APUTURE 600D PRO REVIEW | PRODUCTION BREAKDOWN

Hey guys, how's it going? My name is Kevin. I'm a DP out of the LA, Orange County area, and today we're taking a look at this guy. The new Aputure 600D Pro. A little bit of a long video today, guys, so here's a table of contents. We're going to first start off with a real world review where I kind of break down a couple scenes that I did using the 600D, and then after that we're going to do an output comparison between the 120D Mark II, the 300D Mark II, and the 600D Pro, kind of in an interview scenario with the window in the background you'll be able to see it and then lastly we're going to do a first impressions review where i just kind of talk about how i feel about using the light for the first time and that's it let's party so today i'm not really talking about specs or numbers or you know light candles foot lumens or i got those backwards those are backwards i'm going to more so kind of talk about the practical ways or at least one of the practical ways that i I'm gonna be using these so one of the main reasons I wanted to get this light was that I could shoot through windows for daytime interior shots now as much as I love our home we don't really get a ton of natural sunlight throughout the day so I thought this would be a perfect place and a perfect opportunity for me to kind of test and practice and try to recreate some of that artificial sunlight so before we even jump in I have to thank my lovely sugarfoot smoke show of a babe fiance Jill she hates being in front of camera this is her worst nightmare and I forced her. So thank you so much, honey. Love you. Love you, honey. Anyway, yeah, I called her Chugafoot. Yeah, Twinkle Toes. I call her, she's my honey bunches of babe. She's my, she's my cinnamon toast. Yum, yum. Okay, let's jump into our first scene. This one was in our bedroom. We kind of went for a morning look.
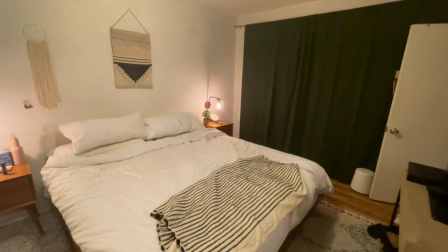[1:45]
This room typically doesn't get any light throughout the day. So it was really cool to kind of recreate the sunlight coming through.
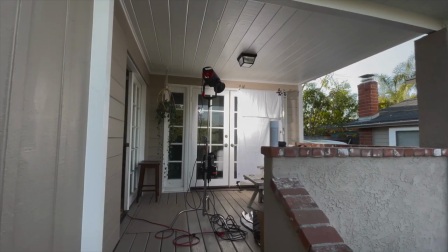[1:51]
And so what we did is we placed a single 600D right outside the door, right on our patio.
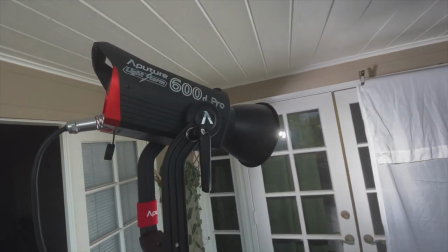[1:57]
I had the light at 100% brightness and we shot it directly through.
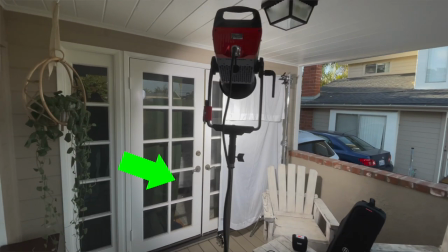[2:01]
I used the curtains to kind of cut the light to keep it a little bit more contrasty and moody.
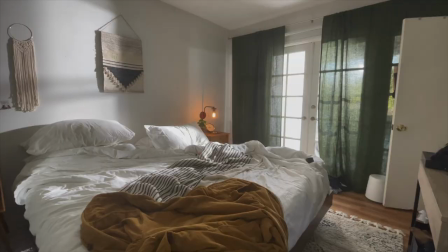[2:07]
I didn't want to kind of flood the whole room with light. I wanted a little bit more dark.
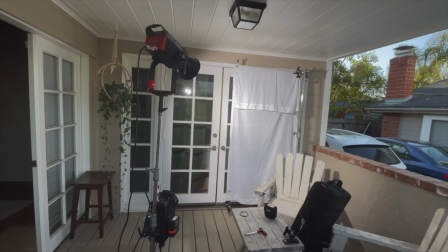[2:12]
And that diffusion, that is actually a bed sheet from Target, that it's not actually doing any diffusion.
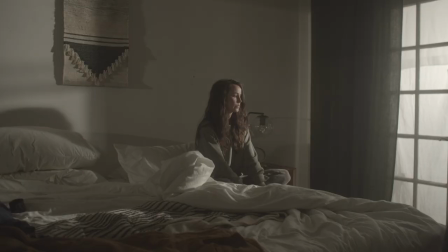[2:20]
It's mostly just covering up some of the patio furniture that you could see in the frame I thought it was a little bit distracting so that kind of helped cover that up and gave it like a Neutral kind of look lastly. I added haze and haze makes everything look great
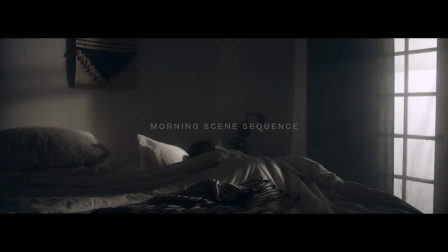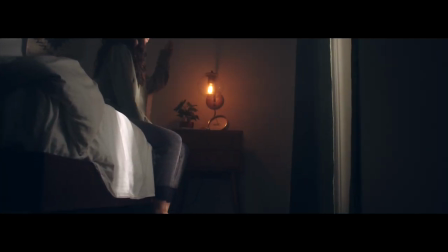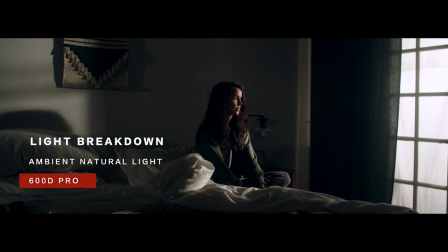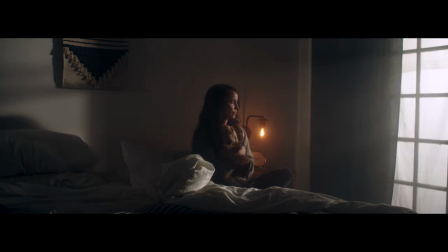[3:02]
I think one of the things that I would have changed is It's a little too moody. It's a little you know, I want it to be realistic and and if I were to change anything, I probably would have brought in maybe a bounce on her right side to kind of lift up those shadows a little bit because it's a little too dark. I still think it works, but I think that it could be lifted a little bit in terms of exposure, either with a bounce or another soft light.
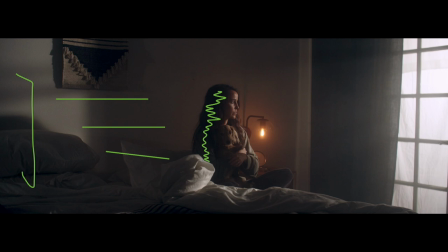[3:29]
Not too much, very subtle, but I still think it works. I still think it looks great. Can it be sold for a morning shot? Sure, I think so. I think it could be sold for a morning shot. I don't know, you let me know. But anyway, I really love how this turned out.
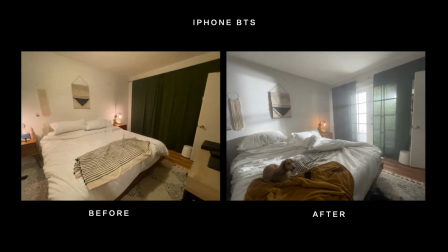[3:44]
I think the 600D did a really great job of just being bright enough and shooting through those windows and really looking like sunlight. So by the time we got to the dining room setup, it was completely dark outside and I thought this is the perfect opportunity for me to really see if these lights can sell for a daytime shot. Are they bright enough?